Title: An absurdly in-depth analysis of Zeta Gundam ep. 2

This is Anime Archaeology Station, broadcasting anime analysis to anyone who will listen. We have a basement archive full of an ever-growing collection of anime media. We tell you about it and explain the terms and tropes behind this unique medium. Thanks for joining us.
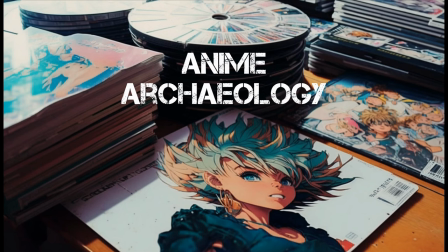Welcome to the broadcast. Glad you could be here. Today we're looking at episode 2 of Mobile Suit Zeta Gundam. and a few things to look out for in this episode. The first is how much more they establish the personality of Camille, our new Mecca protagonist, and how different he is from Amuro Ray. We really get a much better sense of his personality here and some of those differences. Also, keep an eye out for how they're expanding more about the roles of the different factions in here. We only get a very quick, brief touch on some of the factions in the first episode, and not really much about what they're doing, why they're doing it. We get a bit more of that here. So see how we get a better sense of what these factions are trying to accomplish, what they're doing, what their roles are politically in the landscape. And some also interesting animation stuff in this episode as well. So I hope that is something you're going to find interesting. I think it is. but yeah let's get into it i'm gonna bring in steve right now
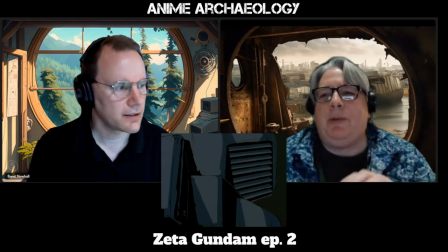(1:47)
it's kind of interesting because we don't really see anything like air
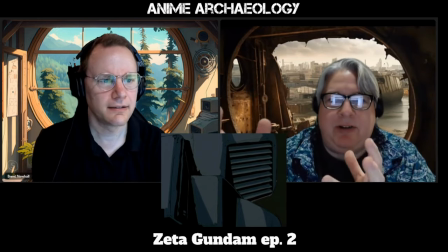(1:53)
or anything coming out but we're definitely a sense of we're silently running
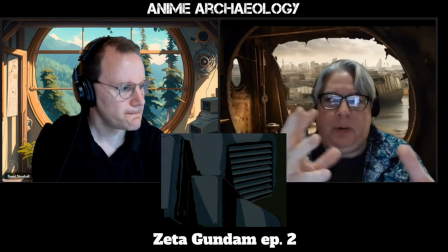(1:57)
and we're adjusting this is how we're doing it yeah it's really yeah
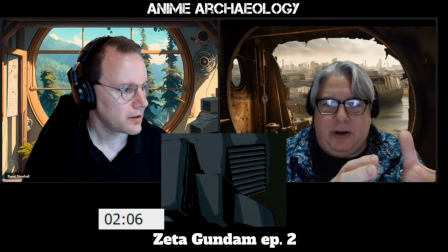(2:02)
go ahead i was gonna say it's just you know what we didn't get in original gundam was like mechanics of the suit it's just the suit doing for anything and you
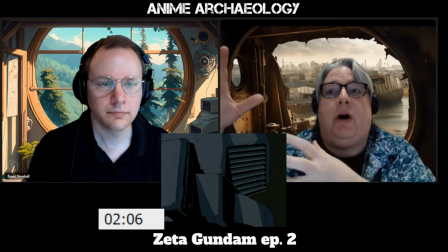(2:10)
were pointing out actually in original Gundam how like it's this representative of a human being how they would move and here we're
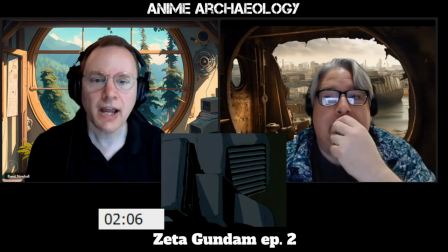(2:18)
actually seeing mechanics yeah absolutely it's also interesting having a couple of shots and again we see
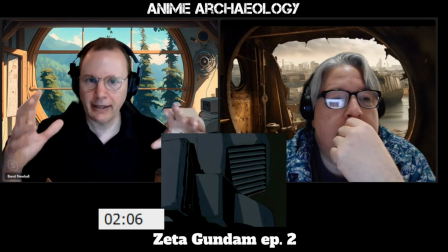(2:23)
these mecha sort of rising up and meeting each other and then
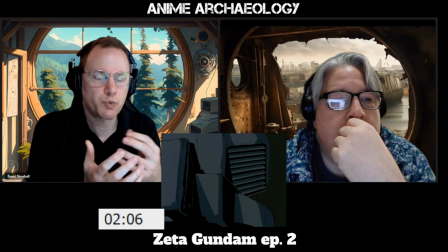(2:29)
preparing and just we're holding on this moment of
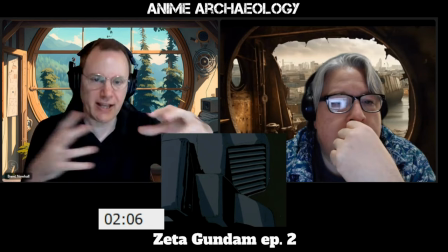(2:34)
these mecha just getting up and prepping and seeing all these different bits of their technology.
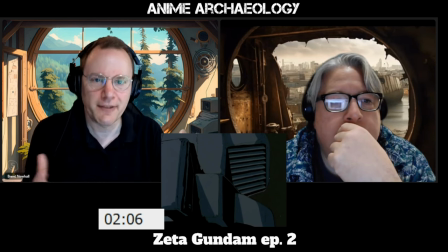(2:40)
On the one hand, it feels like it's a little bit fetishizing of the mechanics of it,
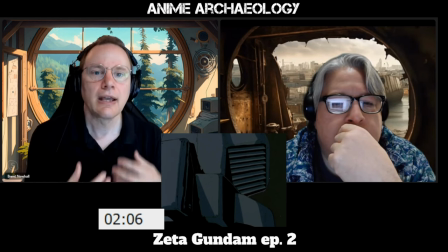(2:46)
but it also lets the scene breathe. It prepares you for what's coming next, that you know something big is going to happen.
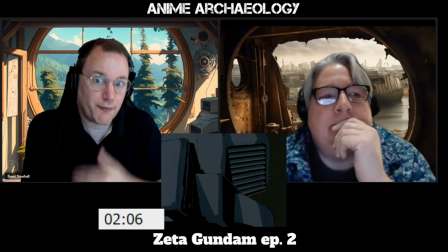(2:56)
It's interesting. Yeah. And again, contrast this with the original Gundam, like that frenetic pace of those first few episodes. this is much more
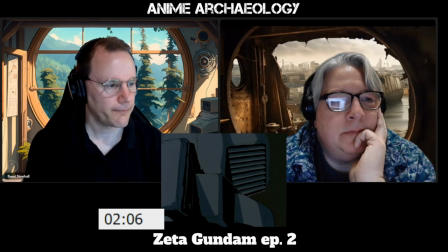(3:06)
not quite languid but it's taking its time more I still
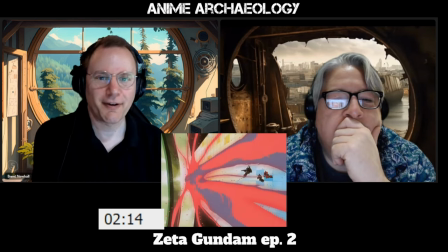(3:11)
can't get used to the fact that they're firing on a colony I know right
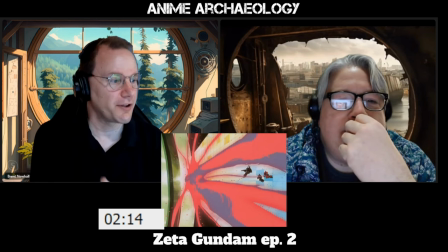(3:19)
and the drama of the colors here the reds and almost the
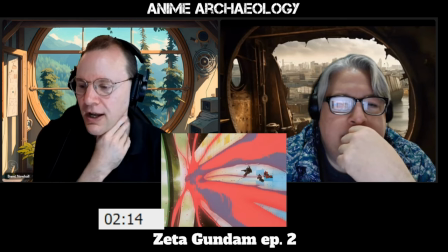(3:27)
purpley grays of the smoke here there's just so much coming out and because it's in space, right?
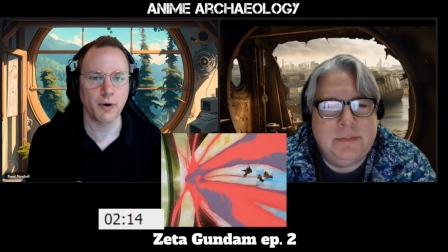(3:33)
Things aren't going to be a fireball the way they would in atmosphere. Right.
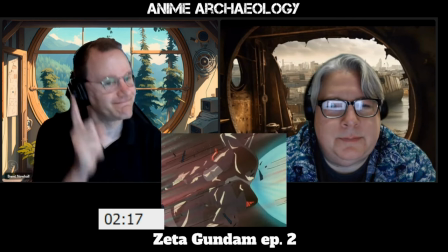(3:39)
And notice, again, love the detail,
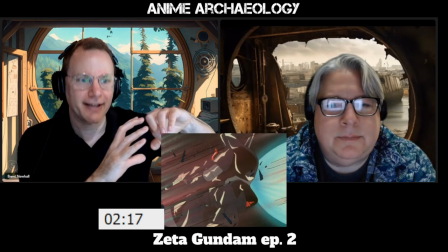(3:42)
we see it being thrown back and it having to use its thrusters in the back to compensate for that force.
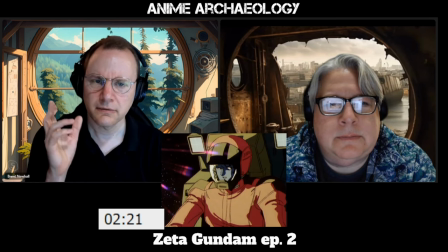(3:51)
Char suddenly hears this heavy breathing
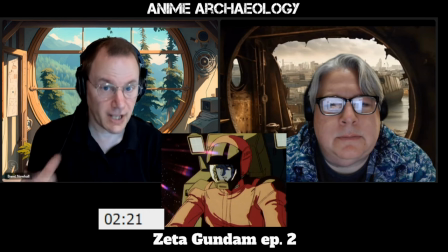(3:56)
and wonders if it's Amuro or Lala, which tells us he's not just hearing normal audio. Right. It's some kind of new type connection he's having. And he's having a weird moment here.
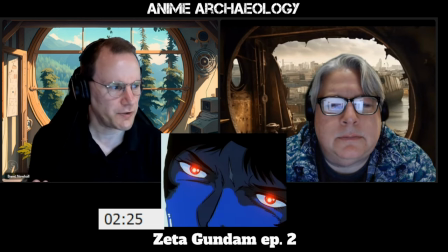(4:10)
Huh. Also, I don't recall seeing red eyes before. I don't either. Yeah. Definitely establishing kind of a new visual language for this.